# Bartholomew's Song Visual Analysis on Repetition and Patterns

In a society strict with repetition, Bartholomew's discovery of a music box leads to him embarking on a small journey to break the system. Bartholomew's Song is a short film directed by Lowell Frank and Destin Daniel Cretton, released in 2006.
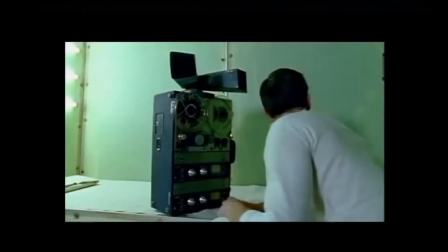[0:16]
Bartholomew's Song contains a great deal of repetition through patterns, followed by the breaking of those patterns.
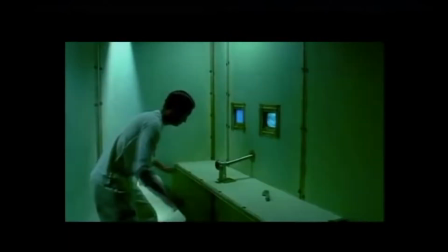[0:22]
We will analyze visually how Bartholomew's Song uses its shots to convey a pattern and the breaking of it.
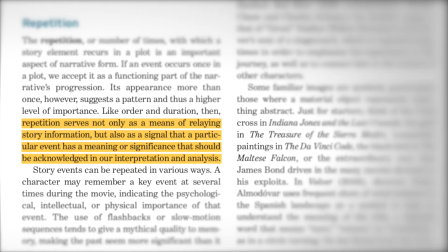[0:29]
According to the textbook, repetition serves not only as a means of relaying story information, but also as a signal that a particular event has a meaning or significance that should be acknowledged in our interpretation and analysis.
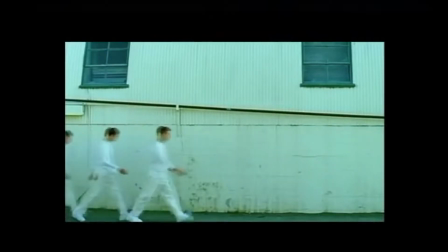[0:42]
A primary example is seen when the men are walking.
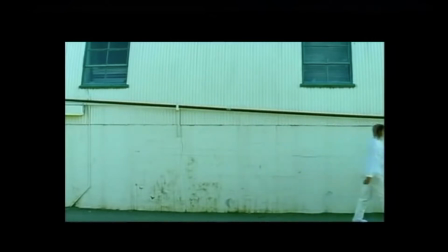[0:45]
They are shown walking in sync here for the first time in the story, and the second time in the same manner.
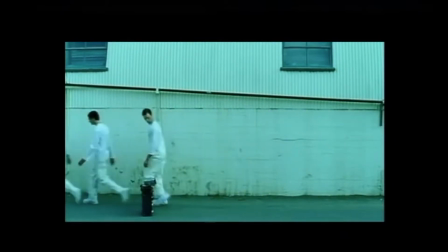[0:52]
But the third time, this pattern is broken when our main character notices a tape player sitting out and decides to go against the norm of their usual habits. From this point, all the previous patterns we have seen in Bartholomew's Song will start becoming altered by our main character's actions.
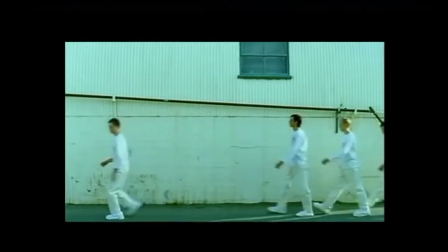[1:09]
The next time this shot comes up, our main character is seen trotting ahead of the group, still emphasizing the breaking of this pattern.
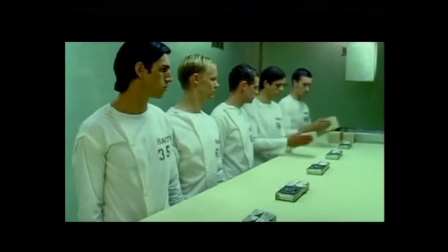[1:17]
Another pattern used in Bartholomew's Song is the assembly line pattern. The men are seen repeating each other's actions. This time the pattern is repeated from one person to the next, rather than from one shot to the next.
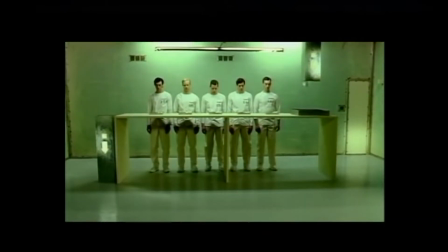[1:30]
This pattern is then broken after our main character discovers music.
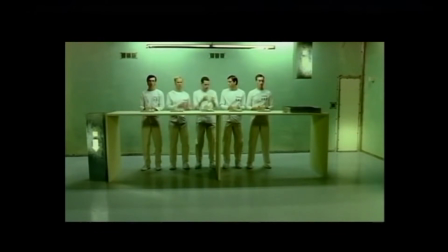[1:34]
He is seemingly breaking the usual pattern by not paying attention, not even thinking about what the other characters are wired to do.
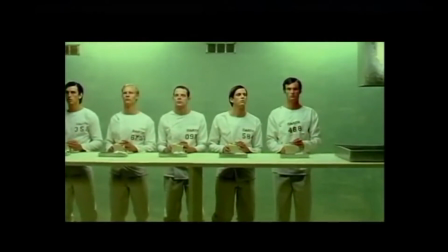[1:42]
This breaking of the pattern in the assembly line comes up again at the end of the film, when a new character is seen breaking the pattern.
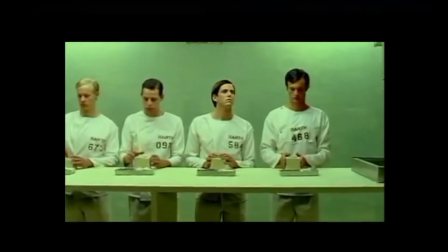[1:49]
This character is seen looking in an entirely different direction than the others, conveying that this character will go on and do what our main character did,
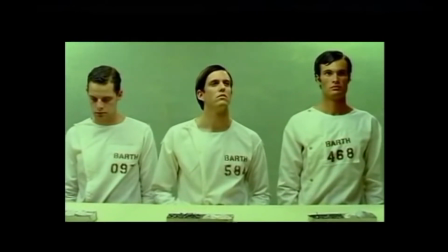[1:57]
break the pattern and discover through the observation of music that his mind contains more than what they are wired to do.
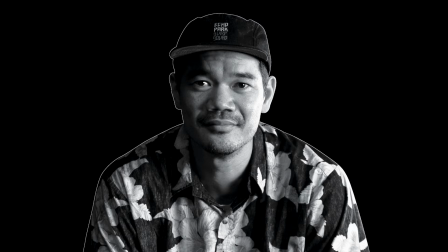[2:05]
Director Destin Daniel Cretton says in an interview regarding another short film of his called Short Term 12.
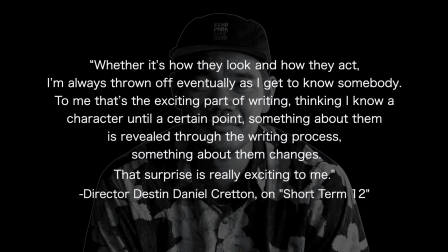[2:11]
He says, "Whether it's how they look and how they act, I'm always thrown off eventually as I get to know somebody. To me, that's the exciting part of writing, thinking I know a character until a certain point. Something about them is revealed through the writing process. Something about them changes. That surprise is really exciting to me."
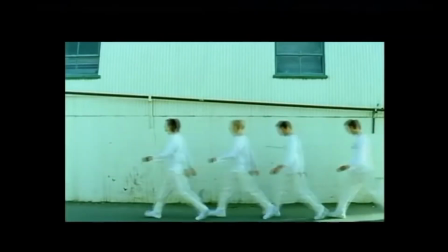[2:30]
Although he was talking about another short film of his, this message definitely shines through in Bartholomew's Song.
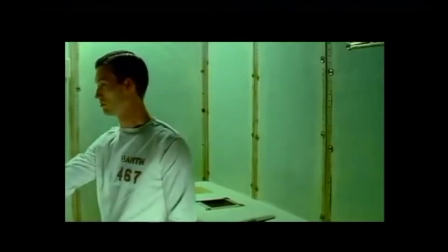[2:35]
The audience begins to understand a character by the repeated actions, but once those repeated actions are broken is when the audience really gets to know the character.
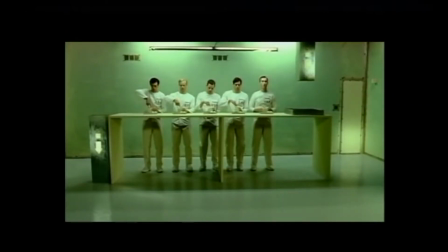[2:45]
This film was created in 2006, a year after Hurricane Katrina devastated New Orleans,
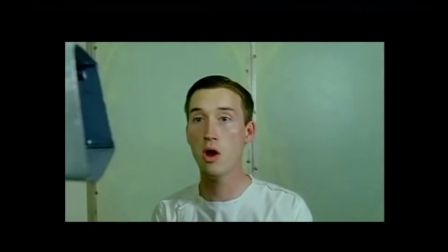[2:51]
George Bush was president, and many earthquakes devastated the Middle East and Asia.
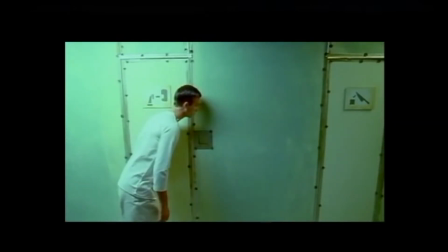[2:56]
In a period of such natural disaster,
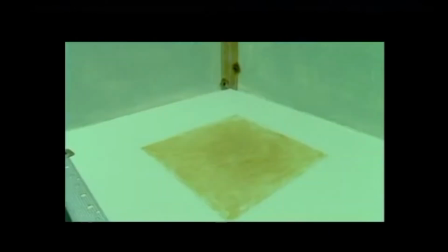[2:58]
Bartholomew's Song to me conveys the message that we don't have to fall into the same pattern of repetition in our own daily lives, waking up, going to work,
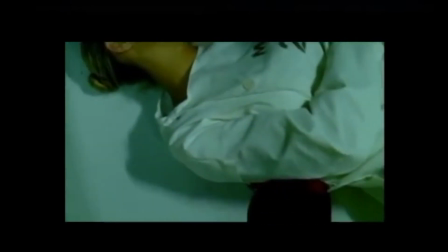[3:07]
and repeating the same process every day. Bartholomew's Song told me that there is more to life than society tells you there is.
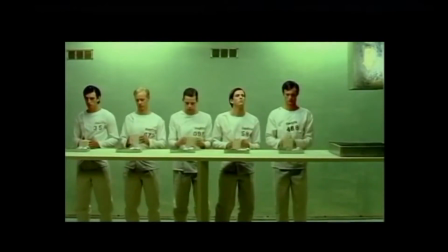[3:14]
Don't fall into the pattern of repetition. Break the pattern.